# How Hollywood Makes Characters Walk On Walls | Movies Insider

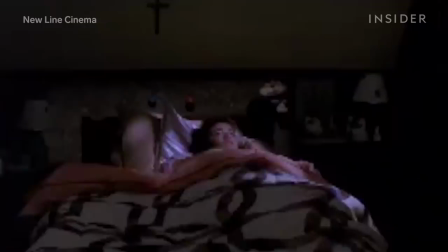Even with new technological innovations, The basics of this technique continued to power dream sequences
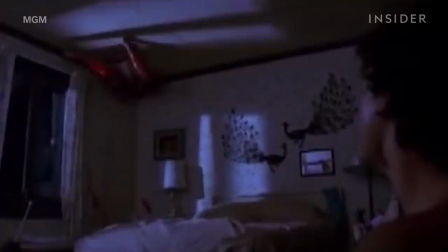and musical numbers in everything from Poltergeist to A Nightmare on Elm Street to High School Musical 3.
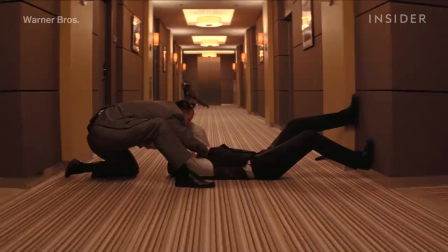Then, 2010's Inception created a scene the audience would never forget.
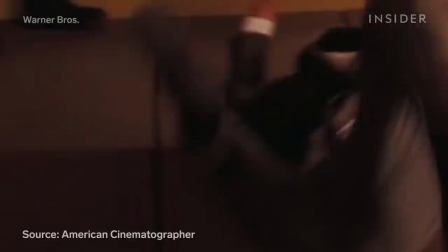Getting the illusion right now required multiple sets. A horizontal one that rotated 360 degrees,
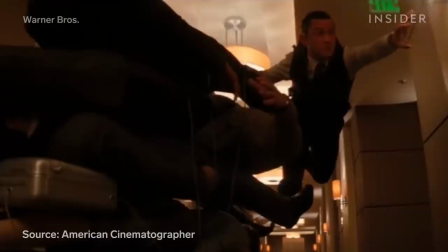a vertical one where the actors could be lifted up by wires, and a trolley rig that moved the actors around.
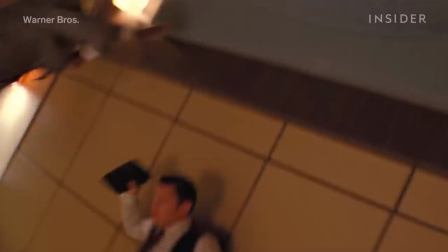Despite all the CGI tools available at this time,
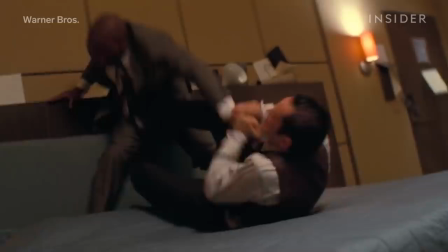director Christopher Nolan took a practical route, shooting a fight scene in an environment that was constantly in motion.
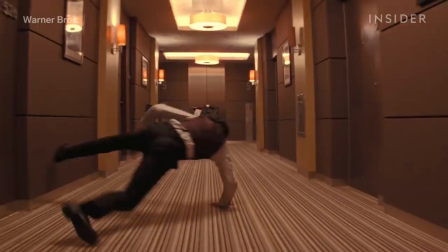And it wasn't just one camera operator with one camera attached to the set. They instead employed multiple camera setups.
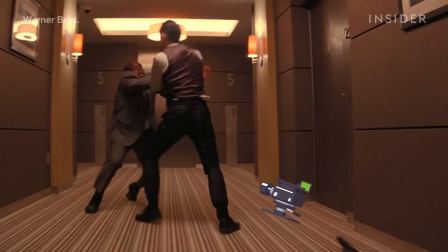One of those cameras was fixed in place on the ground.
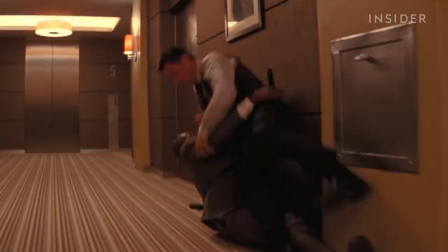According to actor Joseph Gordon-Levitt, this made it look like they were fighting on every surface of the room, but without the audience seeing the room itself spin.
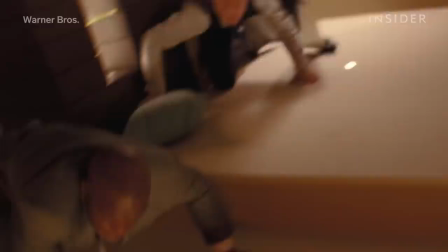Another camera was attached to a technocrane, which was not locked into place, but moved more independently.
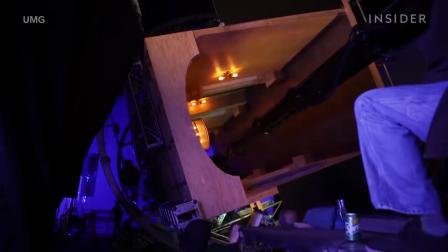In the years to come, the general illusion was always practical, but CGI allowed for new opportunities.
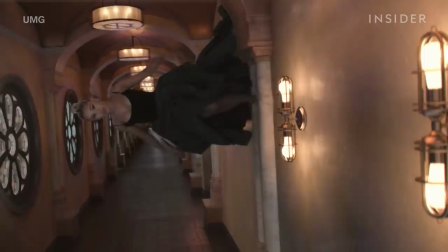In the No Tears Left to Cry music video, Ariana Grande walks through a rotating room and falls through a crumbling wall into another set.
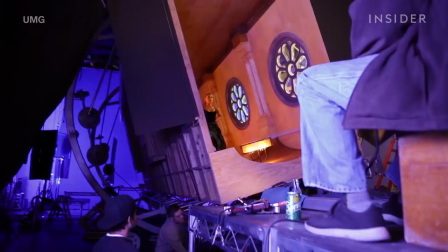In reality, the set was turned at just the right moment, so it looks like she is falling through a wall and not the floor.
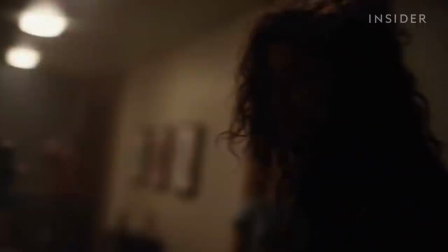She jumped out of one of the set's open ends, which was later turned into a crumbling surface.
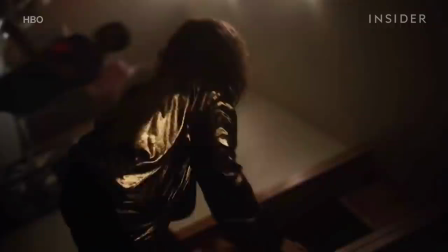Fast forward to 2019's Euphoria, which added even more twists to the technique.
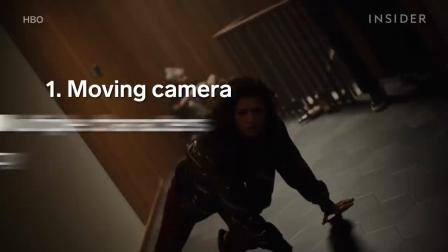A few factors made this shoot a big challenge.
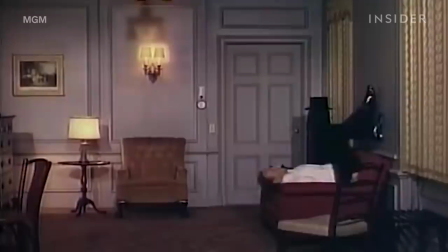The camera couldn't just stay in one place, as it had to follow Rue, who is played by Zendaya, down the hallway.
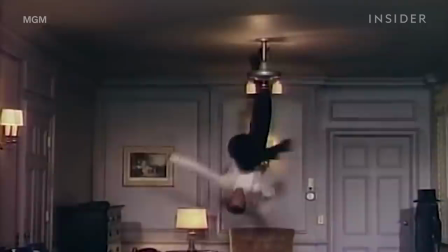Think back to Royal Wedding, where the shot was always based on the fact that there's one camera that doesn't ever move rotating with the set.
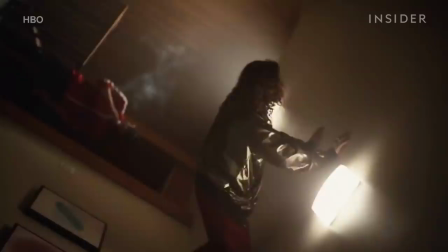There are multiple people in this sequence, and most importantly, while Rue defies the laws of gravity, the people around her do not.
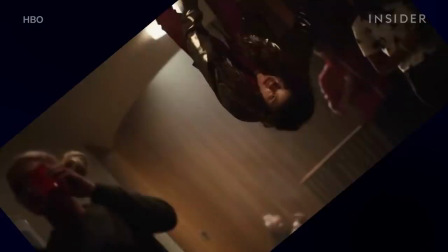Basically, this scene follows two centers of gravity, as opposed to just one. To pull this off, the show's visual effects supervisor, David Van Dyke, worked with Pixomondo's Nat Fong Tran. You know, it was literally a science project that we had to figure out.
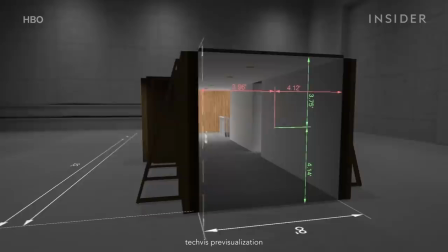3D models created by the VFX team helped the crew adjust the size of the set before building it.
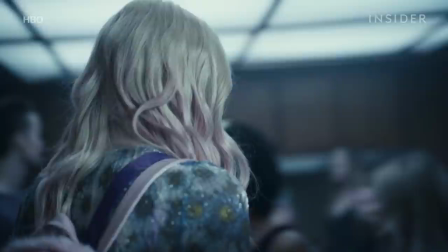This set was actually a recreation of a hallway from a real house where they filmed the entire house party scene,
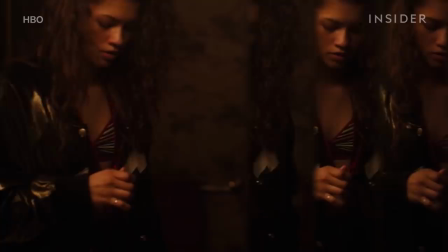meaning it needed to match the actual location, ending with a staircase and starting with this bathroom.
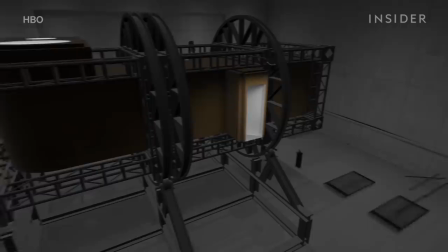Because the room doesn't start spinning until Roo exits the bathroom, they had to attach a motionless set to the revolving one.
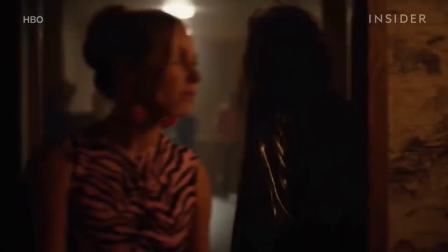On top of that,
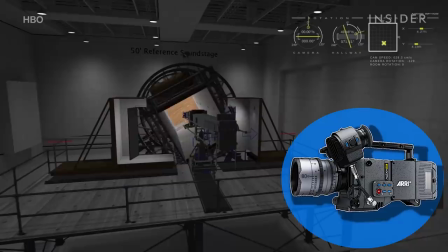the doorway between the two sets was too small for the Alexa 65 camera and crane to fit and follow Roo down the hallway.
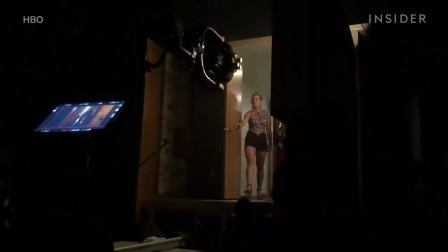Their solution was to build the bathroom on a platform.
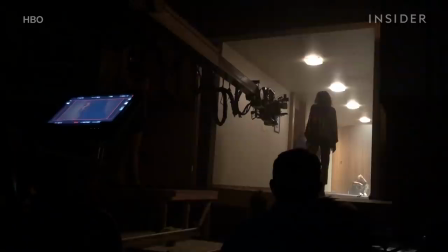This platform would split and move out of the way once Rue stepped off of it and into the revolving area,
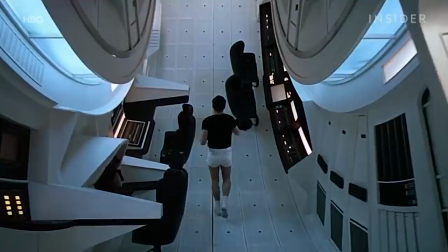allowing the large camera and prime lens to push through. And like with 2001,
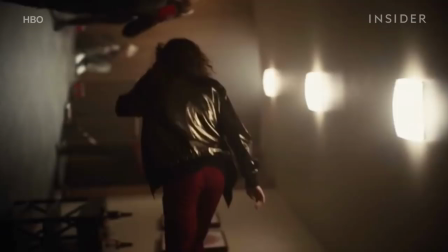lighting a scene like this is difficult, so the shot was primarily lit up with these ceiling lights that were naturally a part of the set.
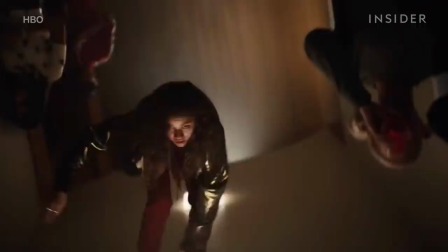To maintain the two separate gravitational pulls, some of the background partygoers were strapped into the floor of the set.
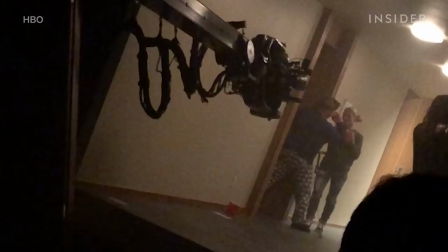Now, no decision on a rotating hallway can be spontaneous or random.
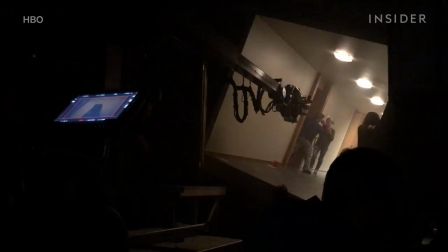Because the actors were locked into place, the crew had to think specifically about where they were placed in the revolving room.
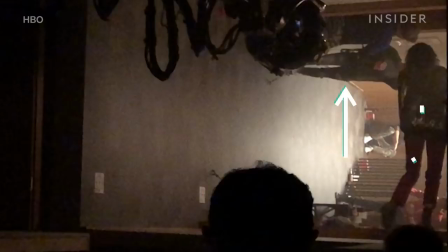Look at the background and you will see two people on the left wall, two people on the right wall, and two people in the back.
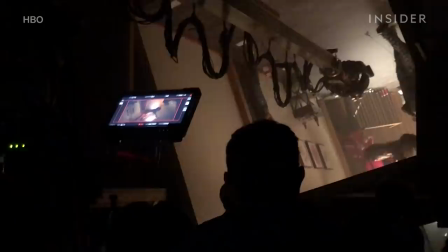That is no coincidence. According to Van Dyke, that's because weight had to be evenly distributed as much as possible.
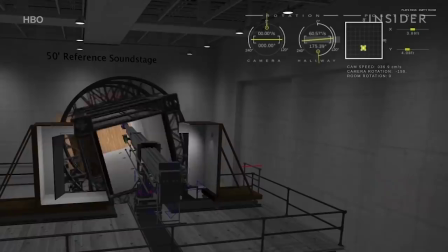You have kind of balanced people on both sides, okay, so that it has a nice even rotation.
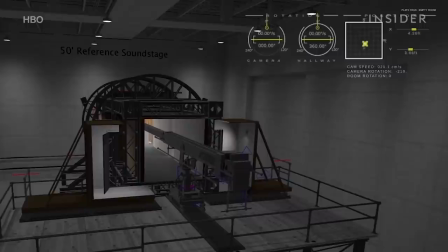And when shooting one of these scenes, it's crucial to watch out for any element that could potentially give away the whole trick.
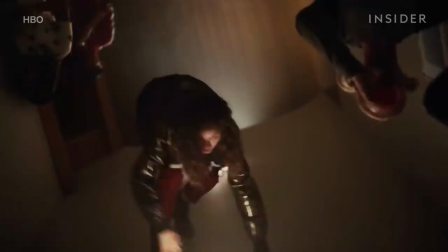For instance, for extras that had longer hair, there was the risk that their hair would fall up when they were completely upside down.
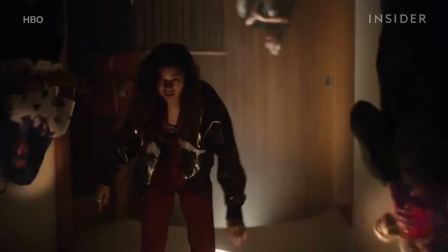According to Van Dyke, the crew actually put extra hairspray in their hair to keep it in place.
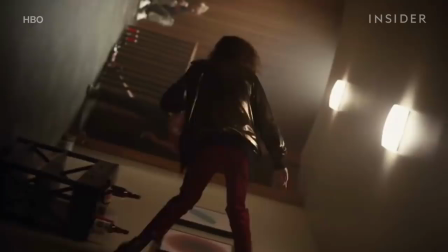Anti-gravity hair is not going to look good. There were a lot of other possible tells that had to be accounted for.
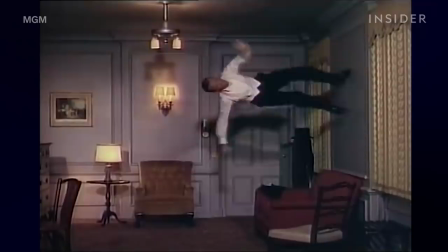This table over here with beer bottles on top of it had to be bolted down tight.
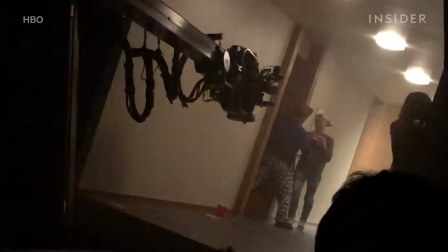Recall that same thing was done for all the furniture Astaire danced around. In addition to the extras who were strapped down,
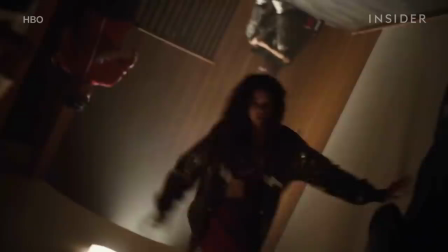the show wanted to have a few people walking behind Rue, but they couldn't just have them on set walking in a straight line. It was just impossible to have them roped in with the rotating set.
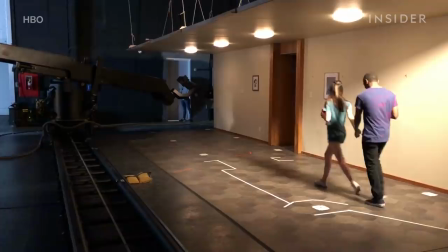Those would need to be shot as a separate pass so that they can walk
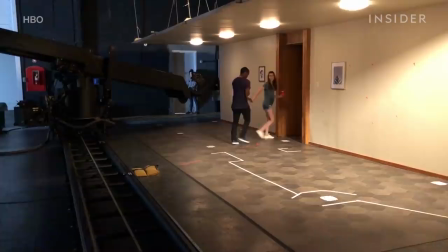on the actual normal floor with the normal gravity to do
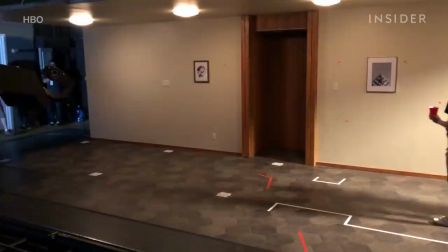this they built a new version of the hallway that didn't rotate and filmed
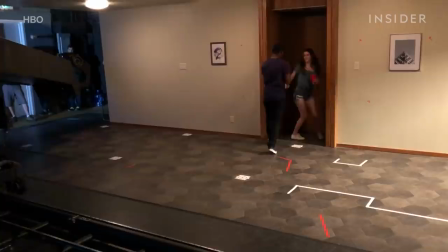a few extras walking down it this new shot needed to imitate the exact same movements as the revolving room so the extras could be seamlessly added into the primary shot we have to recreate that same exact camera motion so
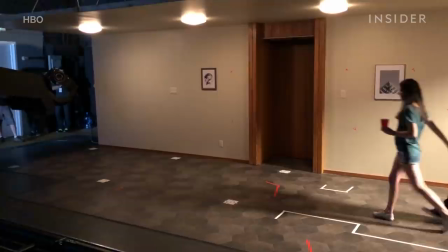we cannot have like another take that has a completely different camera performance it was much more advanced than just holding a camera upside down.
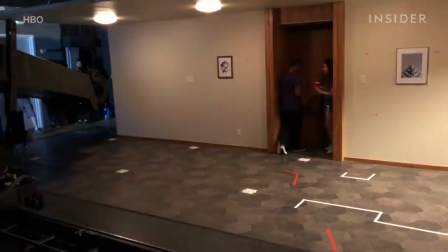For the non-spinning set, they used a motion control camera,
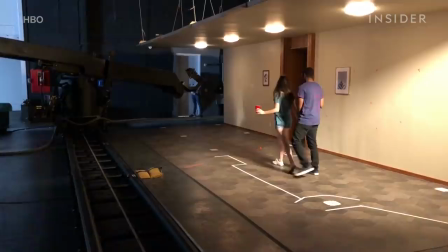which was programmed to run alongside the extras and imitate the first camera's moves to a T. And while this set didn't move,
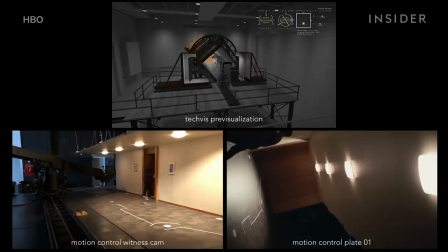it still needed to appear as if it was spinning.
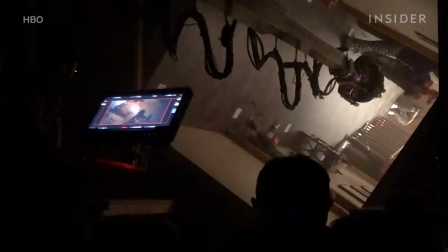To achieve that effect, they had to inverse the hallway's rotation and incorporate that into the motion control camera's movements.
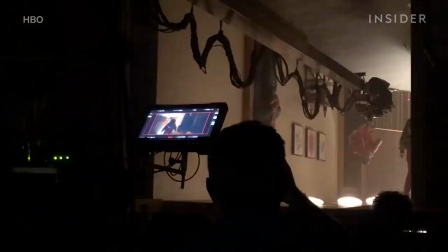This was helpful because they were hard moves to imitate manually, and they needed to be precise.
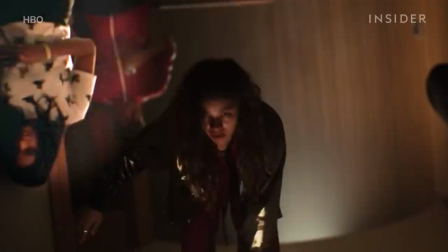The first couple you see here is moving on an angle and this extra was completely upside down.
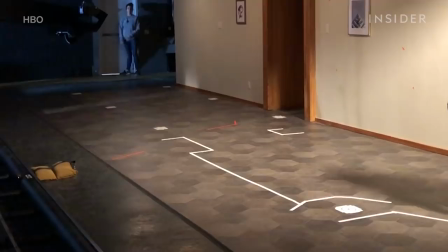Each plate had proper blank spaces taped off for where extras would stand and sit,
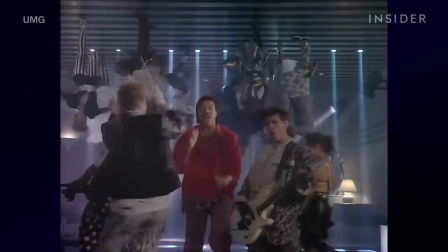allowing for these other extras to then be composited seamlessly into the shot.
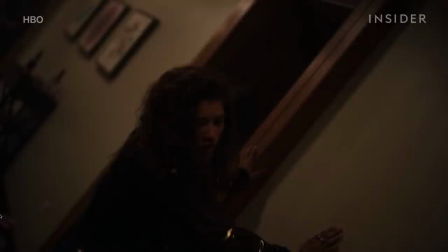It's all quite a long way from the blue screen effect in Dancing on the Ceiling.
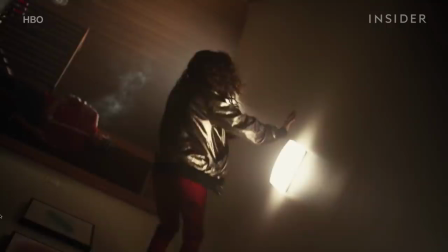Put all these elements together and you have the convincing effect of Zendaya walking on walls as the surroundings around her remain normal.
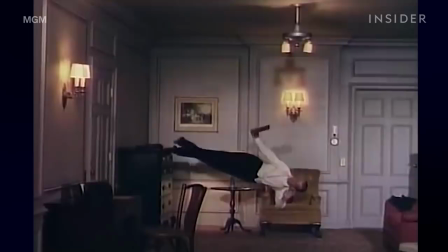Sometimes, creating an amazing sequence for the screen means borrowing from Hollywood history,
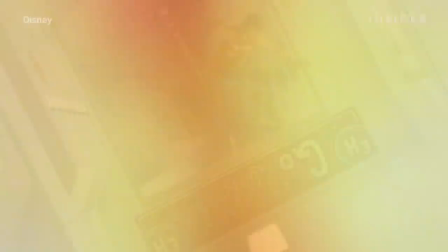and that's when those techniques evolve into something fresh. Each iteration might become more and more ambitious, but nothing would be possible without what came before it.
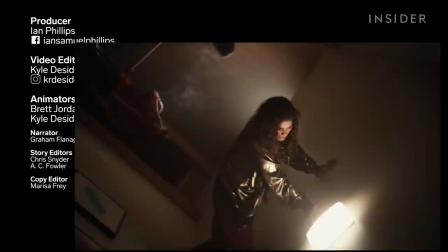Fred Astaire danced on walls so Zendaya could stumble on them.
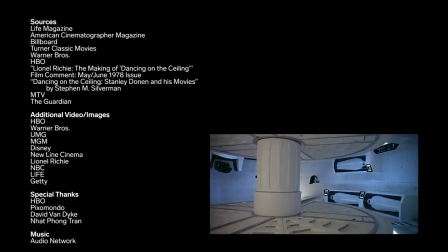Thanks for watching. If you enjoyed this episode of Movies Insider, Don't forget to hit the subscribe button.
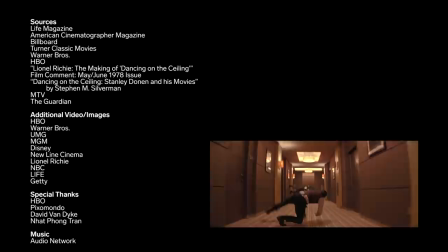Do we leave off any of your favorite scenes of characters walking on walls? Let us know in the comments